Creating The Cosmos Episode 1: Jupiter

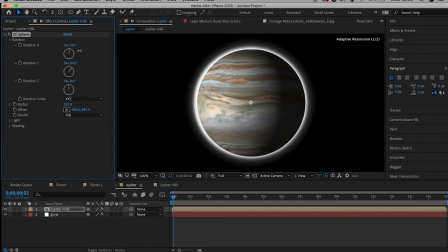It's like now by pre-composing these elements, we can actually go back and add things or change things, and that will immediately affect what we're doing in this timeline.
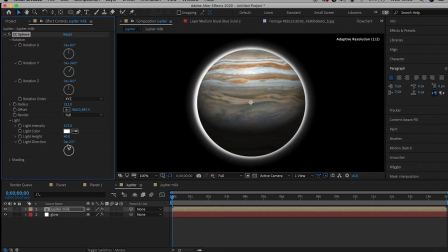So I think that's very valuable. Now I'm going to go to light and maybe turn the light intensity up a little bit.
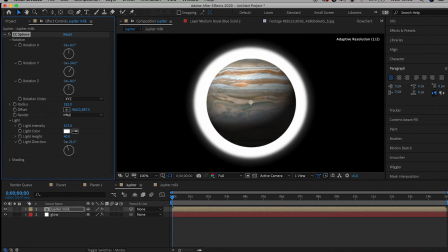And again, CC Sphere allows you to kind of choose the light direction.
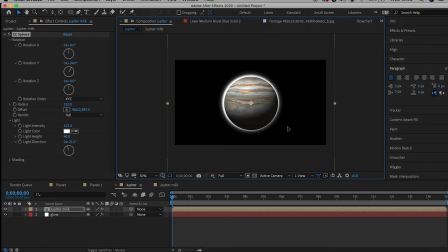For me, it's almost as if After Effects made this this effect for creating planets in a two-dimensional space,
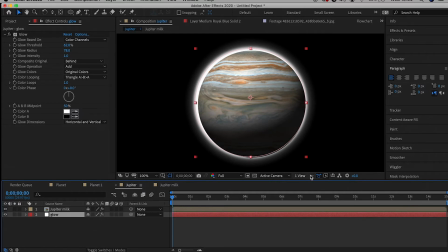which is really cool. So I think we're going to kind of play around the glow.
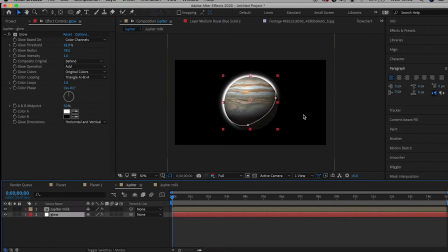I'm not loving it right now, so I'm just going to kind of adjust it a little bit till we get something we like.
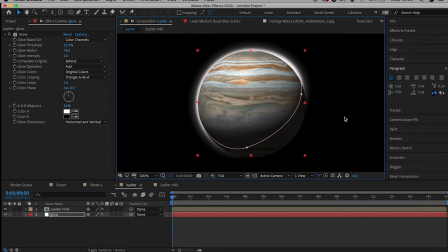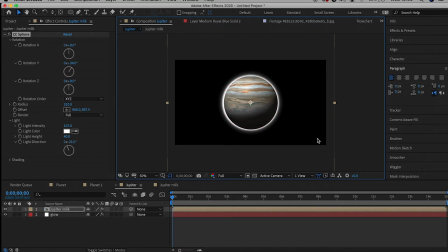Okay, I think I'm just going to get pretty much rid of the feathering. I don't think it's necessary.
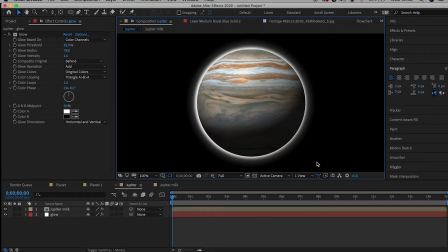All right, got to downsize that a little bit. I don't want the glow to bring too much attention to itself.
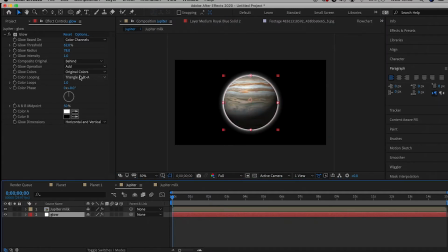But yeah, all right. Okay. Change the light direction. Now, the thing about when making a planet, the lighting aspect of it, where the lighting is to essentially simulate the sun or any kind of,
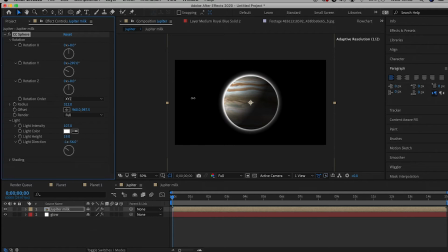bright light within space. When a planet, usually when planets look fake, if you're doing this, it's because you're revealing too much of the planet. So something you want to keep in mind is playing around with the light and having shadows within
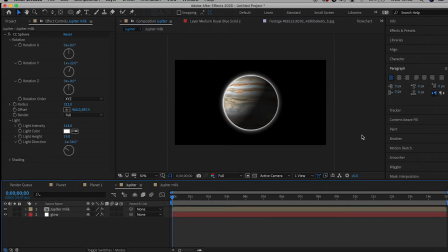the planet is very important in creating the feeling of realism when it comes to space effects.
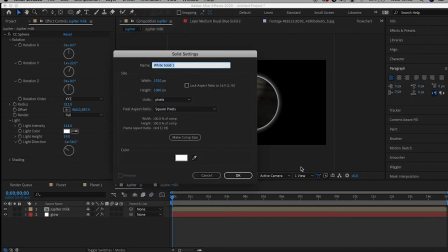Because, again, this could very easily look fake.
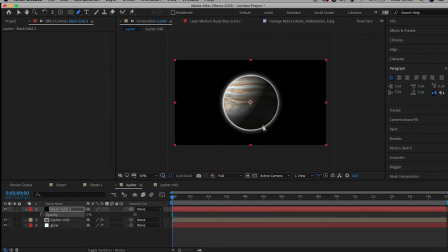And again, like, it might be that it will, no matter what you do, kind of look fake.
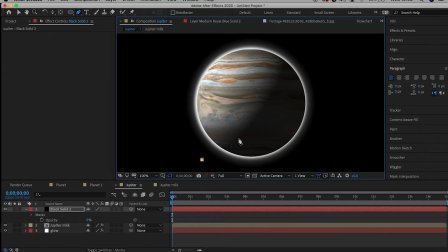But here, essentially what I'm doing is adding to those shadows.
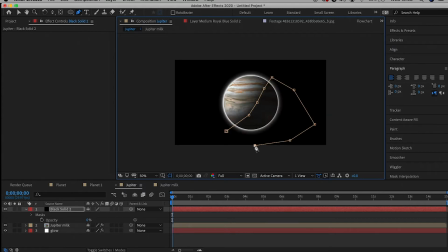So for instance, although this part, as you can see, is covered, the only part in the light should be the left side. To get rid of that glow, I'm essentially just going to create a black solid and mask around that glow, as you can see here.
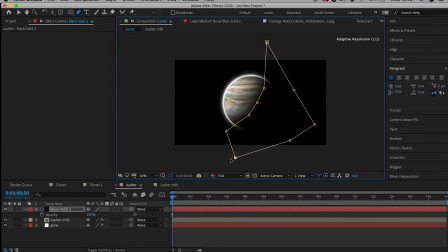And of course, feathering it so that way it blends in better. But kind of just adjusting that so the glow isn't too revealing and it's not too obvious. All right, perfect. So as you can see, that gets rid of the right side glow.
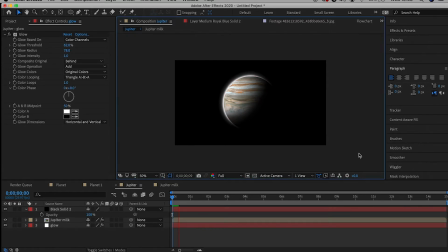And now you can see that this is actually looking pretty good. This is looking pretty real, and it's all about that lighting. That's what's key here is, you know, when you're working in this kind of space, or when you're working with space, lighting is a very important aspect because either things will never be seen or things will be seen in the frame.
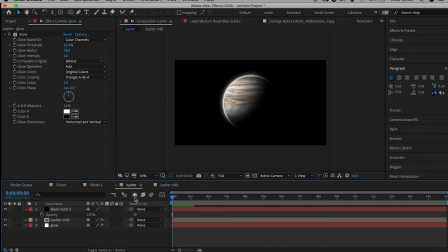And it's all about playing with that balance of what is lit and what isn't lit in the frame. So again, you don't necessarily need to have this, the right side of Jupiter.
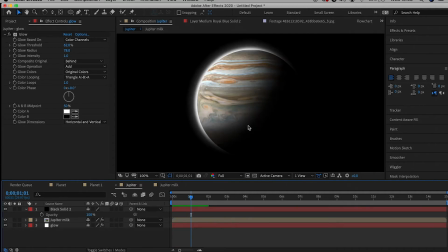It could be the left side of Jupiter that's revealed, or the top side, or sorry, the top or bottom, whatever works for you.
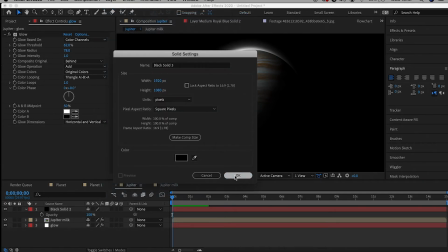But for me, often I like having the left side being revealed or the right side.
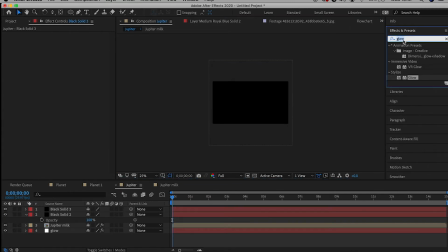Okay, so now we're going to create the stars. So to do that, it's very easy.
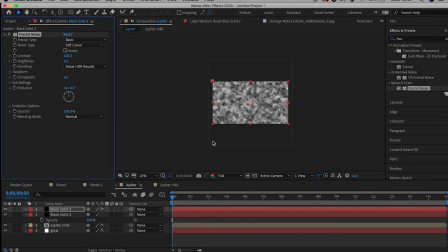We're just going to create a layer new solid, add fractal noise, and we're just going to call it stars, just to keep us organized.
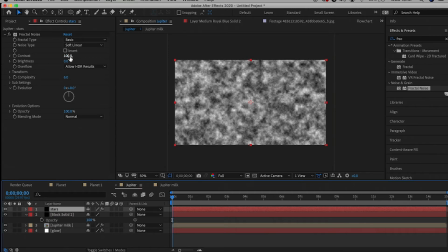We're going to bring the contrast all the way up pretty much as we can, and bring the brightness all the way down, or vice versa.
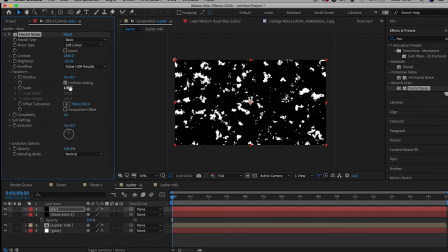Now we're going to go to transform, bring the scale to around 7. I would go at max 9, and drop down the brightness.
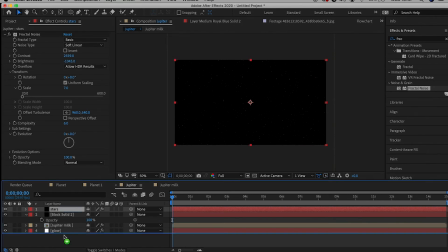So now we have these stars. We drop that in the bottom layer, and it's looking pretty good. I'm liking the way this is looking.